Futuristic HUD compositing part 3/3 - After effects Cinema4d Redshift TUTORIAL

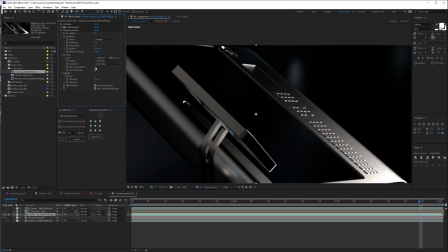So now I can actually take whatever focus I want. And you can see that if I invert, you see this? If I try to actually increase this blur, and let's just say it's 0,
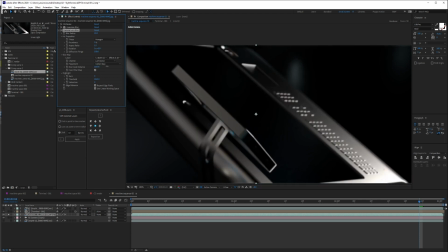you're gonna see that my camera starts focusing on certain object according to where my focus distance is. And this is how you can achieve those cinematic kind of effect or transition. Another, for example, very
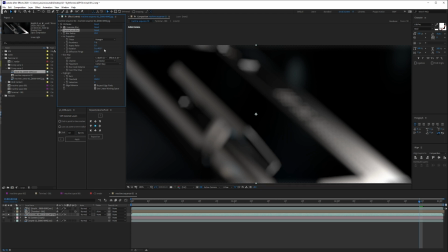super quick tip is if I do this as 90 degree and then I add this as 3.3, for example, you can see that now I have that bokeh effect that you see a lot in movies, a lot. So yeah, that's how it's done.
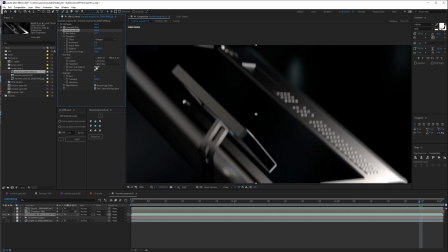And yeah, if I go and increase this, so that's how it is. So I'm just gonna go and put this into 10, and I'm just gonna keep it this way. It's not too much, and like this, it's not too much.
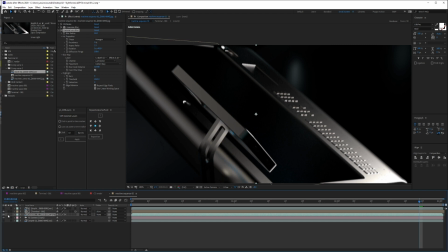It's just a bit more so that you can focus on this by itself. But the perfect thing that I like to do is not put it inside of the beauty pass, but actually apply it on everything. And that is using an adjustment layer, and I'm gonna call this blur. And I'm gonna put this in there.
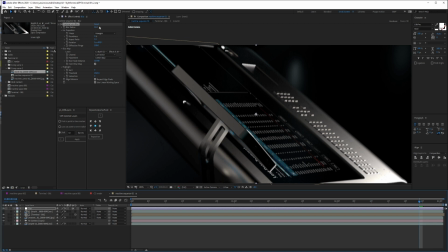Now everything is gonna be affected. So I'm just gonna go and put a 10. Now things are blurred and focused right here, which is pretty cool. All right, now that we have everything in place, so what I'm gonna do is I'm gonna start and try to take care of this screen, because right now it looks turned off and it looks very still.
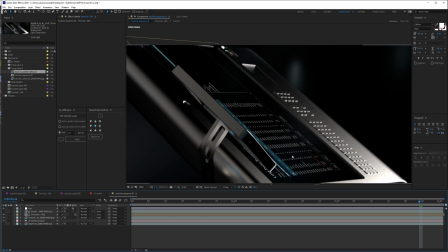This FUI doesn't really look like it's living 100% with the scene. So I'm gonna go and fix up all these issues. So firstly, this is the last thing that we're gonna use. All right, so I'm gonna call this main, all right?
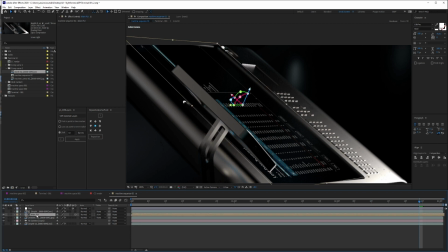And I'm just gonna go and try to do a duplicate here. But before I do a duplicate, I wanna first do an add here. And the reason I add this is just because I wanna add the colors to this, to that, so they live together more.
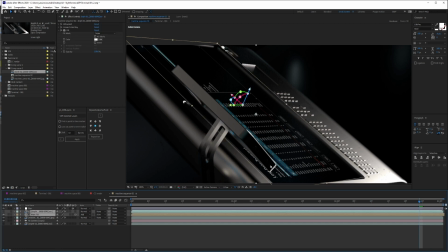So you won't see much difference until I add a lot of effects to this. But first, I'm gonna go and add something that I really like, and that is going here to Gaussian blur and add a
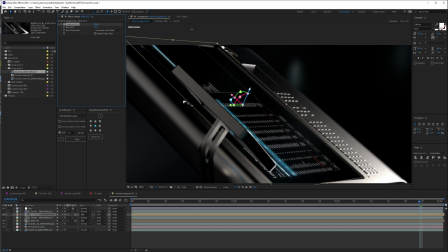tons of it. I'm talking tons, like really a lot. Something like this. So as you can see here, what's happening is
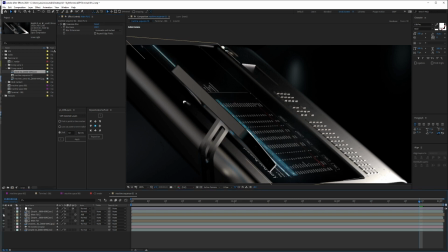I'm actually blurring this so that it gives up that effect that it's actually, you know, the light from the screen. So that is the first step. Now, I'm gonna go here, I'm gonna add a little bit of effect just to make this
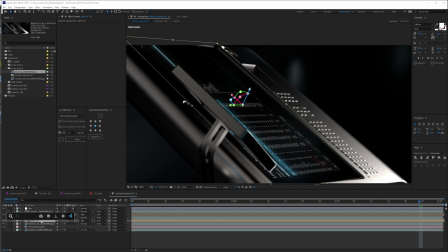live with the screen a lot more. And that is by adding first a Venetian blind. And the reason I add this is just to get this effect of screen pixels.
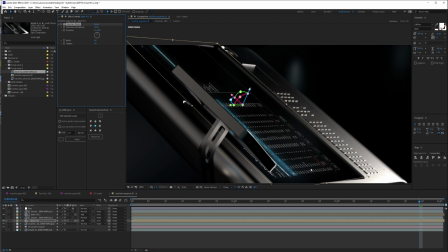So we'll just have to go like 14. So as you can see here, the screen is starting to cut.
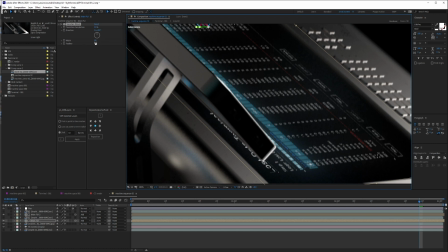But the thing is, let's just go with a 3. So it's not really fitting well. So I'm just gonna rotate it just a bit more so that it fits the rotation of the screen.
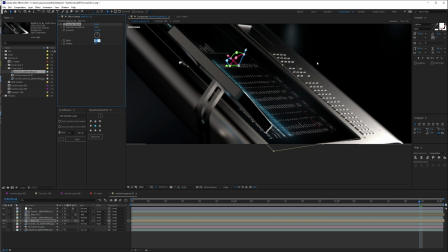And then I'm gonna go and just put like 3 here.
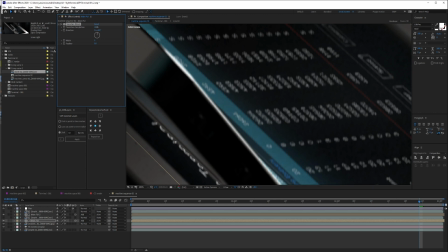Let's add a little bit. Something around 6. Okay, so it's not too much, just a little bit.
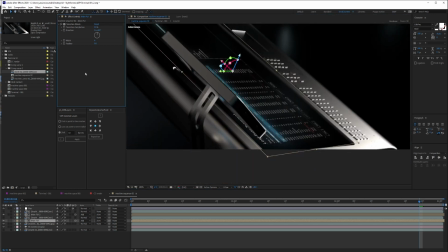Okay, and the things that I'm gonna do now is I'm gonna go add, let's just say a glow. All right, I think the glow is a little bit not too good here,
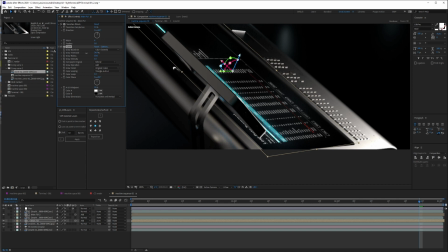so I'm just gonna go add more color on the threshold, and then I'm gonna increase this by a lot just so that, you know, just as you can see here, it feels like it leaks on the screen, and that is why I really like adding a lot on this threshold.
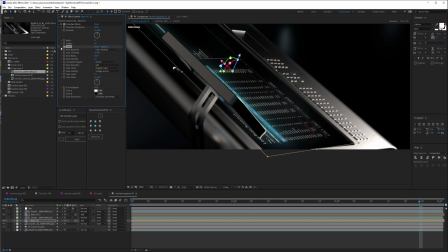So as you can see the difference already. Okay, cool.
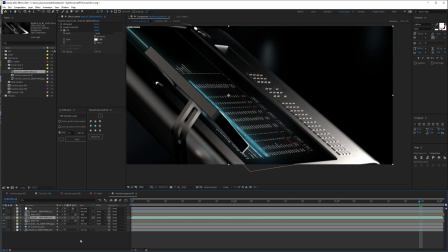Another thing that I could do is do the effect of screen, and to do that I'm gonna go duplicate this one. I'm gonna call this mirror 1, and then I'm just gonna go and put this from add to screen,
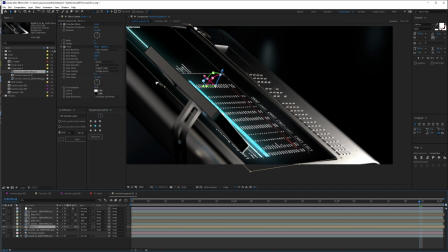and then I'm gonna go and push this just a little bit less, and then I'm gonna go to this and just take off the glow.
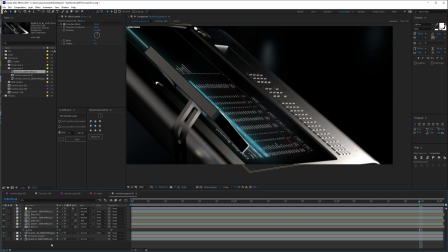All right, cool. I'm just gonna put this into, let's just say 15%, and then I'm gonna duplicate this again, position just a little bit more down, and then this one is gonna have even less.
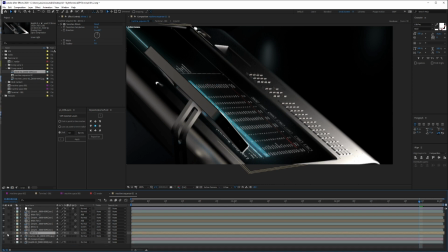All right, one cool thing that I can add here is that if I don't want actually the user to really see what's going on here,
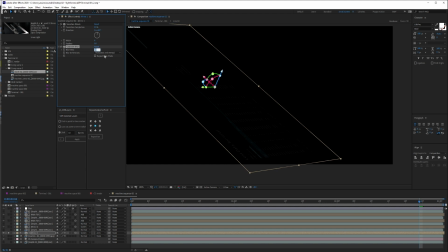I can just go and do a Gaussian blur, and let's just say around 6. Yeah, there we go. I'm just gonna copy this and I'm just gonna paste it on the other one.
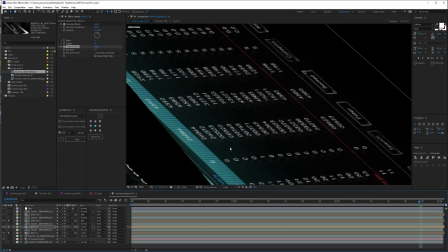There we go. So now what I created is I have this screen kind of effect.
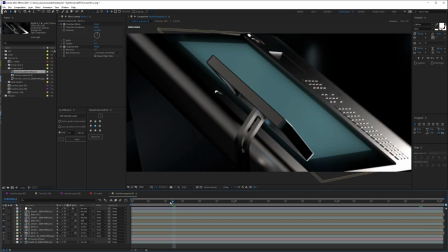All right, so that's pretty way better than before.
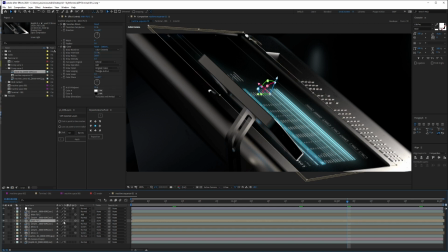So when you have this leak of glow, as you can see here, if I just take this off, it's not as now let's play better a bit with the color correction.
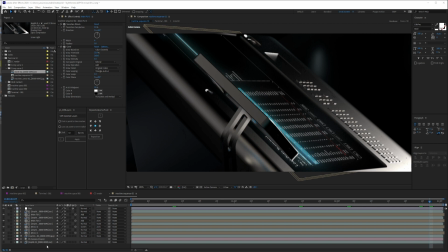So now it's leaking on the screen, and that's first I'm gonna really, go and add really beautiful. Some of the textures here. I'm gonna go and add this 16mm. I'm just gonna put it.
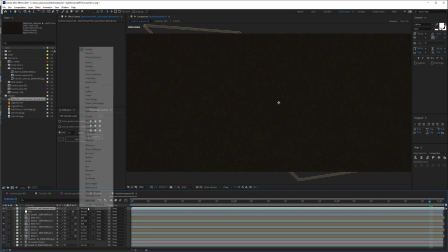I'm just gonna put it here. I'm gonna put it as screen, of course.
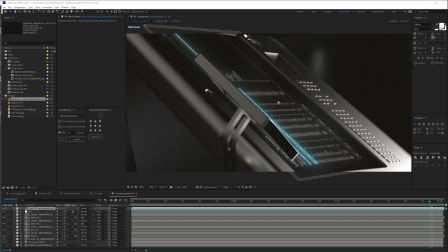And I'm just gonna go, I think it's a little bit too much, so I'm just gonna go and turn down this a little bit more to 40%.
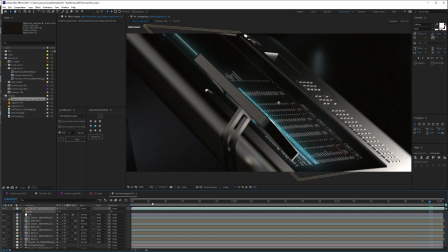So you can see the difference here. So it's not really that very clean camera. It doesn't make sense. There's no such thing as a very clean camera. There we go.
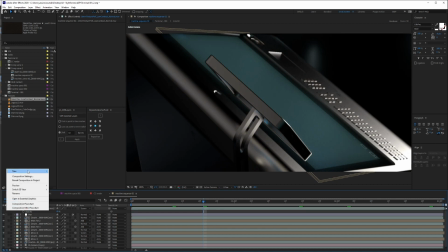So we have a little bit of noise. If you don't have this, all you can do is you can create a new adjustment layer, add grain.
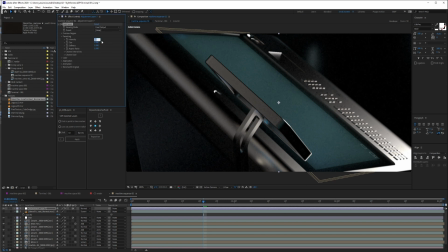I'm just gonna go to final output and just put this into 0.25, and you get that effect. As you can see here,
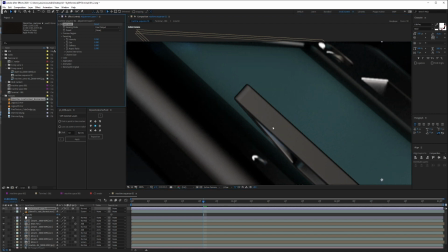you get that effect. But the only problem with this one is that it's not natural too. It's really heavy to preview and render. So that's why I like to use this. There is a bunch of websites and hundreds of free content
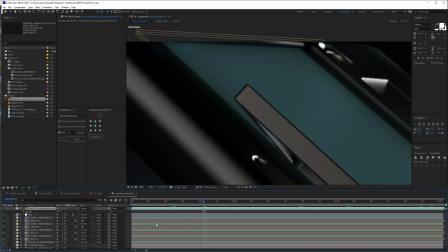that you can download or you can buy, so they differ, but these are a little bit free, so a little bit free.
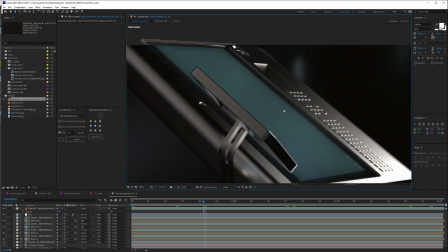They were cheap to buy, so they were very authentic, and they are more than 4K, so yeah, I'll take it. So that is said, now I'm just gonna go and add
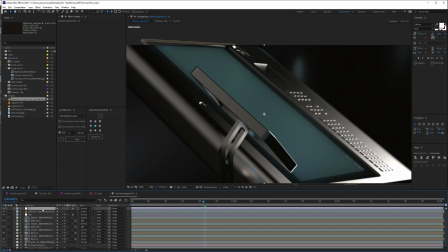an adjustment layer, and this one I'm gonna call it CC, and I'm gonna start adding a little bit of color correction here.